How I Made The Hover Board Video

Hi everyone and welcome to today's video. I'm not going to wear the hat for the whole video. I just put it on because it's a link. So today's video is going to be a VFX breakdown of the hoverboard video that I did with Cameron that was released on Monday.
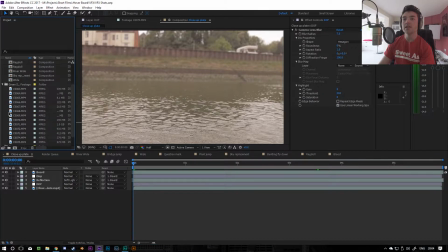Let's open the green screen footage first. So this is how we filmed it. You will have seen this if you watched the behind the scenes videos.
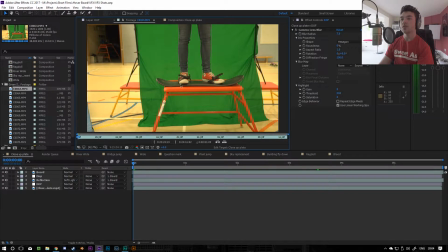I posted a couple showing the process. So for all the green screen shots where I'm on the hoverboard, I was on a harness system.
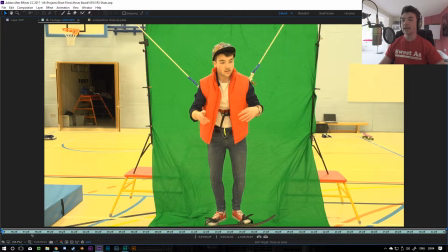Let's get a shot of it like this. And I was hanging on the harness with the green screen behind me, and so I was about 30 centimeters off the ground, which allowed me to basically sell the effect that my feet were in fact off the ground and not just sort of resting. Originally the plan was actually just to stand on the green screen because we didn't have access to the harness system, but I just thought that wouldn't be convincing enough,
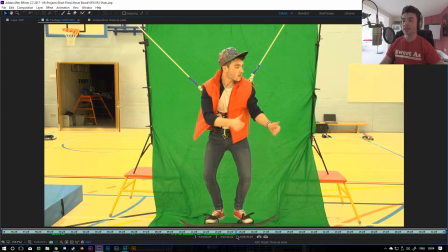so I called in a favour with a PE teacher that I did a couple of filming jobs for and said, could you help us with getting the shots by using a harness basically with the green screen system, and then obviously I could just drop that onto the footage that we filmed on location.
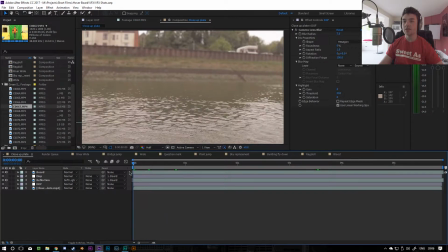So this is the opening shot, and I just flew my drone down a river. If I turn all the stuff off, this is just the drone shot as it is.
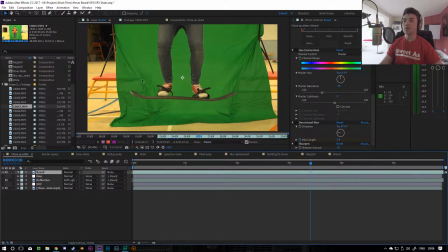And so the first thing I did is I added a mask, so I masked out all the stuff that wasn't on the green screen like this, and then I added loads of effects to it.
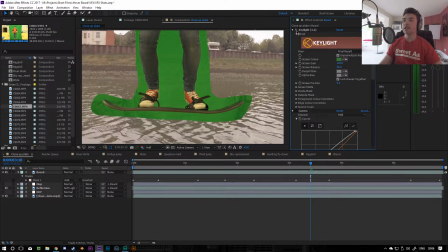So we've got, let's have a look, we've got key light, which gets rid of the green, we've got a color correction thing to make me match the background, small color correction, so changing the saturation and the sort of color temperature to make it a bit more blue. And so when all that comes
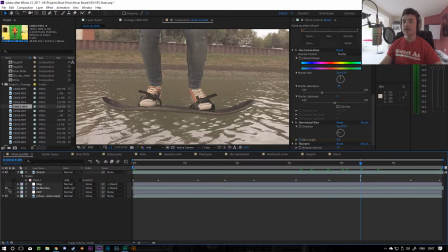together, it looks like that. And then I also added a displacement map underneath, so you can see that there's some ripples going on here, which is just sort of simulating the effect that the hoverboard would have, sort of pushing down. I added a reflection underneath, so yeah, if you can see this very well. It's very, very subtle because it's more of just like a shadow on the water, but it's down here.
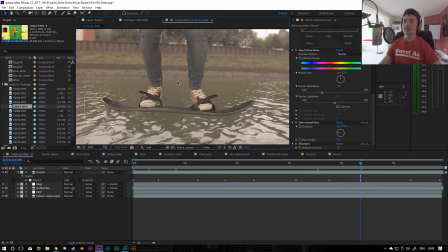As you can see, I'm turning it on and off right now. So then we have the kind of other opening shot, which I think is probably one of my favourites.
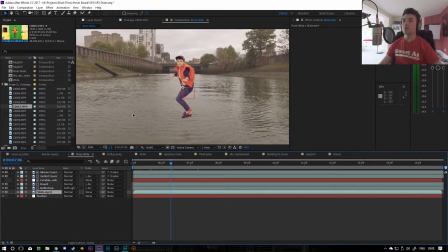This is me going down the river, and I think the fact that it's on the water just makes it even that bit cooler. So there's quite a bit going on here as well.
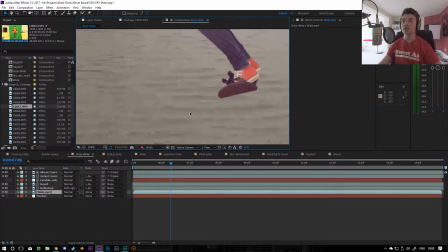Similar to the last one, I added a reflection in the water, there's some colour correction, but for this one,
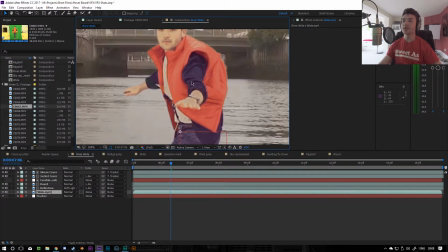it was a little bit more complicated because I had to actually get rid of the wires and stuff for the harness system. So what I had to do is go through frame by frame
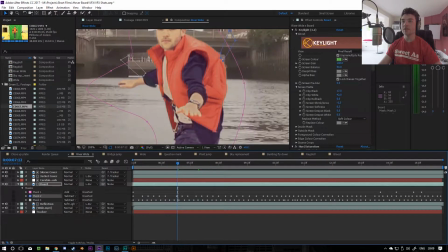and animate these masks to follow where the wires are, the harness system that's holding me on, to cut them out.
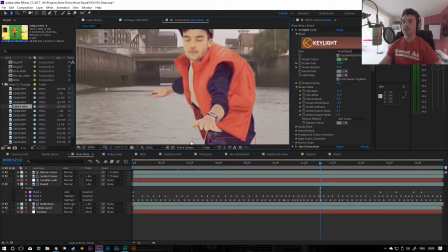I also had to I didn't do a very good job of this, so you can see I got a bit lazy as I was doing it because it took a very long time.
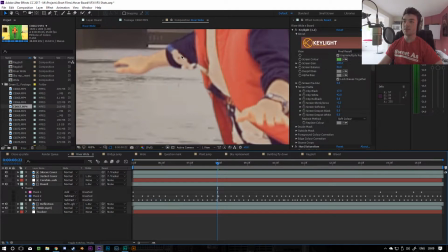There were bits of wire going across my clothing, which was a nightmare for me. So I managed to cut it out where it's not on my body, which was quite easy. It just takes a bit of time. But the stuff where it's over my body is a lot harder because I can't just remove it because it'll cut out my arm.
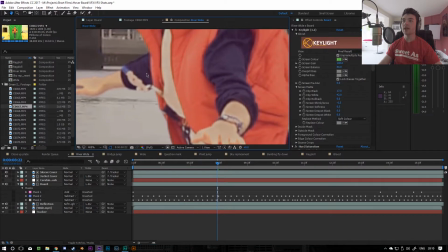So I actually had to duplicate part of my clothes. So for example, I took this bit of the sleeve over here and moved it on top of here. And then I took a part of the jacket here and moved it on top of this bit of the jacket. And the end result is this.
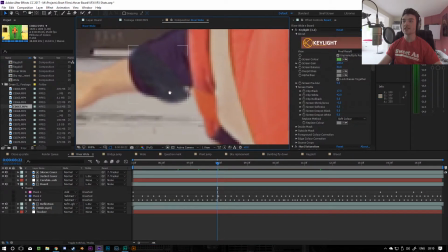It's a little bit sloppy, and up close you can kind of see that there's a difference between this colour and this colour and this colour and this colour.
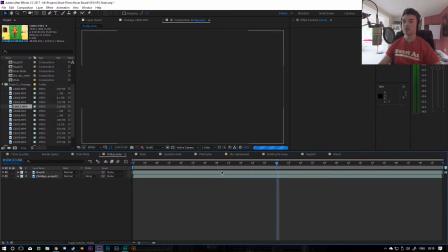But when you're really wide, you can't see it at all, so it's not a problem. A lot of the shots are very simple. So for example, the bridge jump one, I didn't have to do any fancy reflections or shadows or anything.
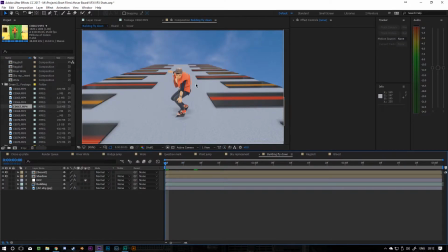This one's quite complex. Literally what I did is I modelled the building in 3D. So this is the 3D composition, and if I go sideways on, you can see it a bit
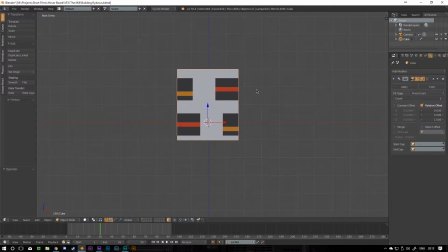better. This is what I modelled, and I textured it just to have some sort of semi-realistic reflections. So these have a glass texture, and then I duplicated it 15 times, and then I put a camera here, and literally over the course of about 90 frames animated the camera to fly straight down the building,
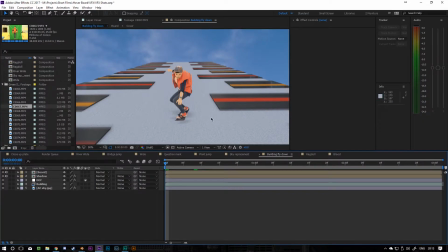which gives this effect. So I rendered that out and sort of put it behind me here, as you can see, and it's semi-convincing.
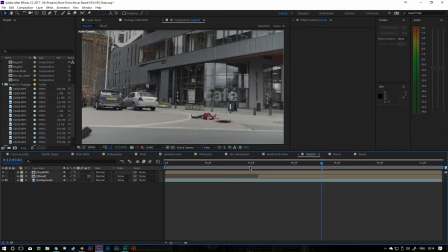I mean, to be honest, it looks pretty terrible, and I'm not massively happy with how this shot looks. And then comes the most advanced shot of the entire film, and this shot took me about 2 years to learn how to do.
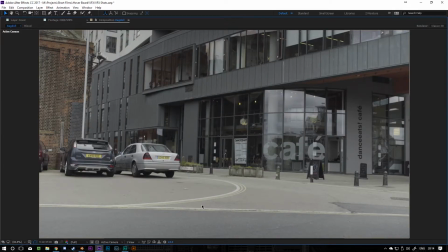I'm not even kidding. So essentially what I did for this shot, you might think this looks very realistic compared to the rest of the video, and that's because this is done entirely in 3D.
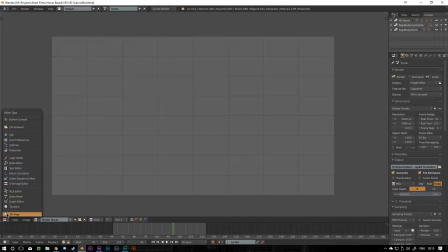So that's not me, that's not green screened, that is a 3D model. This is where the magic kind of happened in Blender, basically.
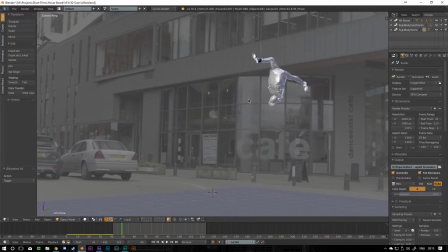So this is a 3D model of myself, but this also has photo textures.
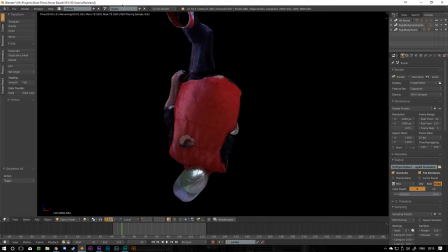So we scanned myself in, and it's got all the detail of my jeans and the coat and the hat, etc.
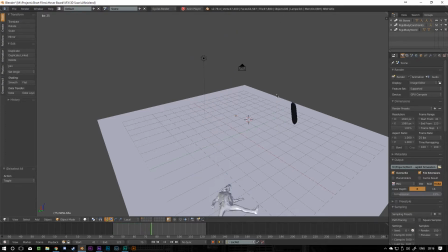And then the difficult process of this is creating the simulation of me falling down, because doing that just sort of in Blender isn't possible. You can't just make things sort of fall like a rag doll. They have to be sort of collision objects that have to interact with the scene.
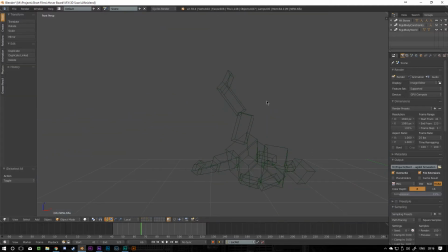So this is the kind of bare bones of the effect.